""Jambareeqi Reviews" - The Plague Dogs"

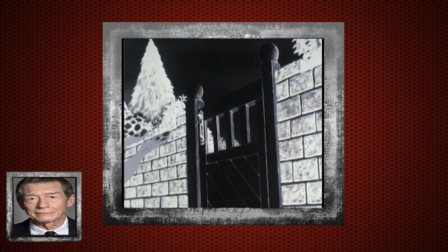Snitter is voiced by the wonderfully talented John Hurt.
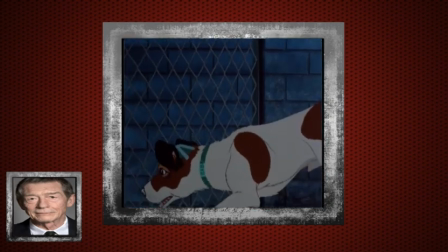My first worry when I found out that Hurt was in this was that he would just sound like Hazel from Watership Down,
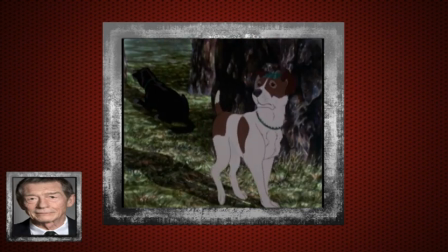but thankfully, he tries something fresh. Only a few voice actors can convincingly transform into different
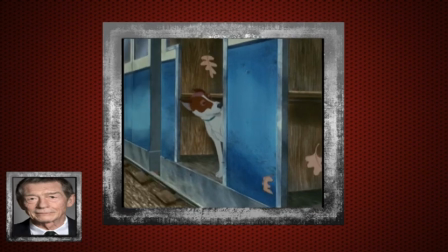characters without changing their entire speech pattern or natural voice.
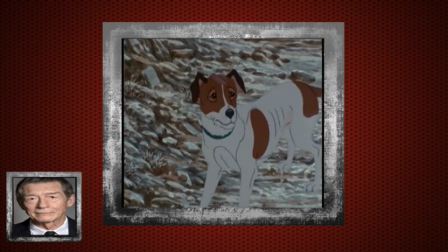Hurt is certainly one of those rare vocal performers that can do this.
Everything bad comes out of my head, don't you see?
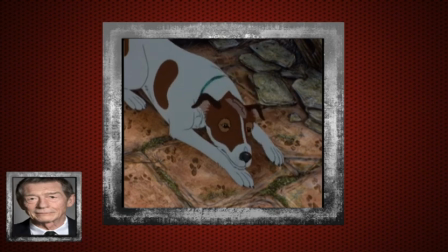Perhaps dying, even dying doesn't stop it.
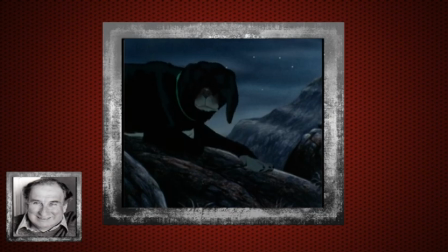Christopher Benjamin plays Ralph, and he does a damn good job. He makes his character sound exhausted and bitter.
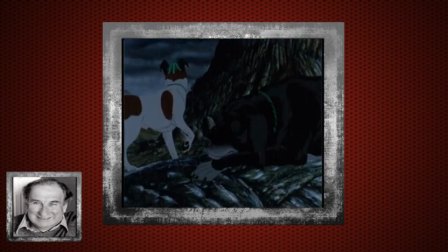This voice is very suitable for a dog who has been humiliated and abused because it sounds hopeless and beaten.
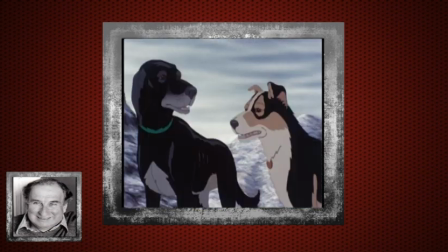However, his voice doesn't make him sound unlikable or annoyingly miserable.
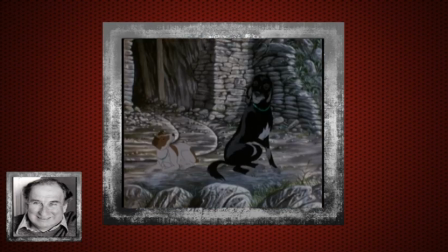On the contrary, it's also given an air of humble modesty that's full of nobility, which adds charm to his character.
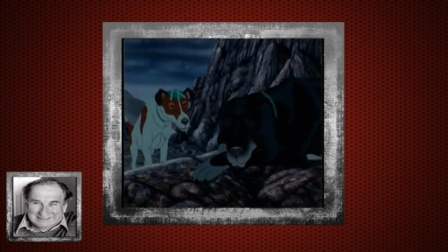Might as well lie here as anywhere. Where are we going anyway? I've got to stop, Snitter. My leg hurts.
James Bolam voices Todd.
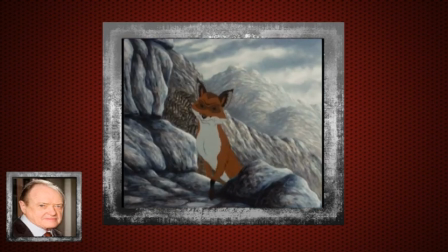He provides this sly fox with a creepy Geordie accent that makes him sound shady,
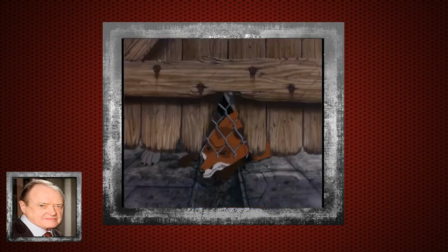eerie, and convincingly mysterious. He reads every line with a cheeky and sneaky delivery.
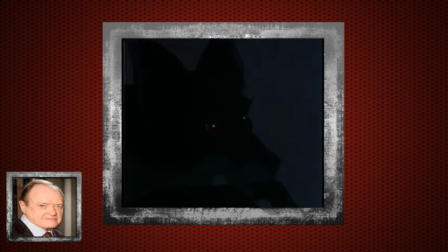Now give over. Let's all be mates. No need for a Barney. Stick with me and we'll all be champion.
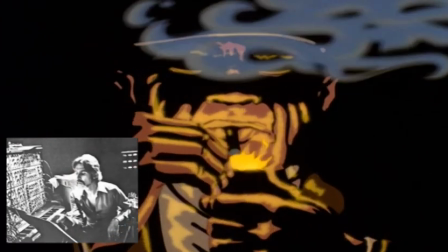The music for this film was composed by Patrick Gleason, who served as a master synthesizer for the score of Apocalypse Now.
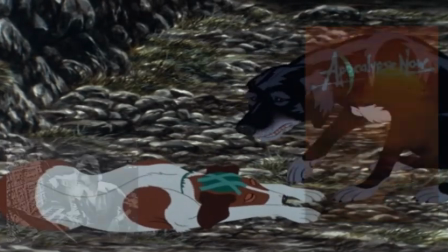Gleason's score for Plague Dogs is very terrifying in two ways.
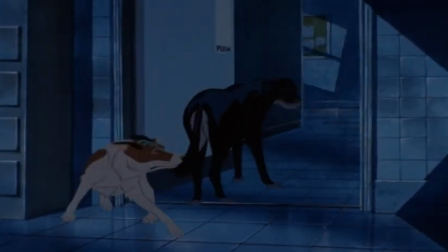For disturbing scenes set in a laboratory, his music achieves sickening sounds that reflect the on-screen animal cruelty.
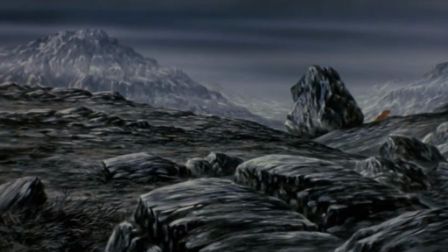Then, for the rest of the film, an ominous ambience plays against the soundtrack that foreshadows grave times ahead.
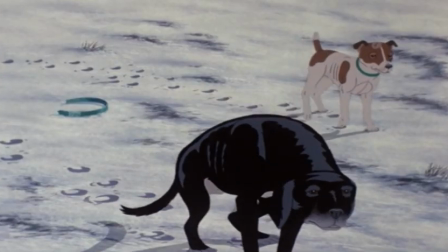This elevates the feeling of constant tension.
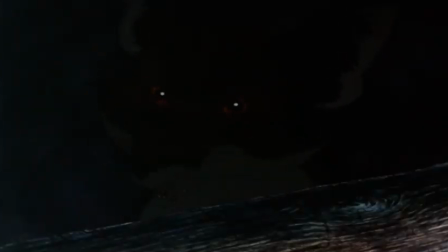It's a very unsettling and creepy music score that achieves distinct synth sounds of the 80s,
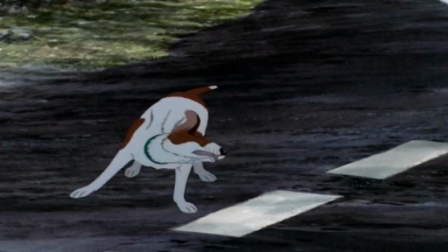the kind one would hear in an 80s exploitation horror B-movie. To conclude, The Plague Dogs is a dark adventure movie with likable, rounded characters, a strong central friendship, nail-biting tension, effectively creepy music, and great voice acting. However, it doesn't embrace its animation or visuals, so its presentation sometimes lacks imagination or creativity.
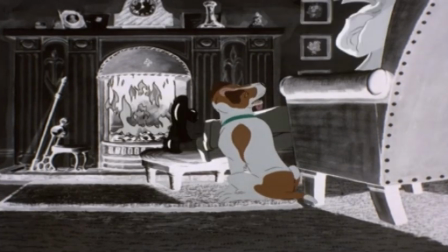Sure, Snitter has some trippy hallucinations sometimes, but they're not that special or unique to watch.
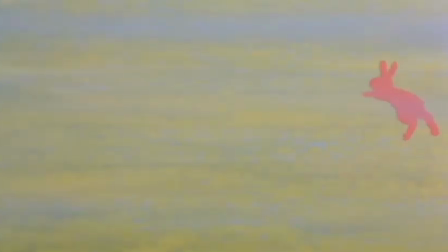Actually, they're kind of underwhelming when compared to the fantasy sequence in Watership Down.
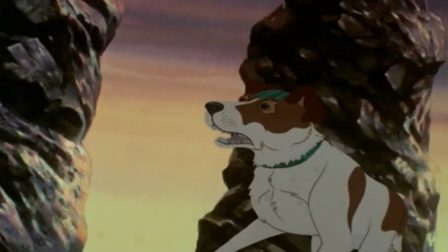There is a scene where rocks are turned into monsters, but this is only one scene, in an hour and a half movie.
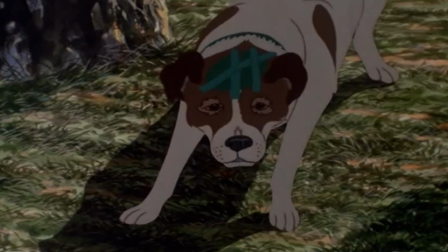There needed to be more consistent creativity like this throughout the film. I'm going to give it 3.5 poor stars out of 5. Now, if some of you are still wondering if this film is your cup of tea, then consider this. If you enjoyed such movies as Felidae and Lassie Come Home, then you're definitely going to enjoy The Plague Dogs. I've been Jambareeqi, and I hope you've enjoyed my review. Feel free to subscribe to my channel, and I encourage you to follow me on Facebook and Twitter. You know what? After watching a depressing movie about cruelty to dogs, I think I want to watch a dog movie that seems a bit more colourful. So, in the next episode, Yonkers Come Here. I hope this movie is a bit more pleasant. Cheerio, folks.
I don't feel no pain no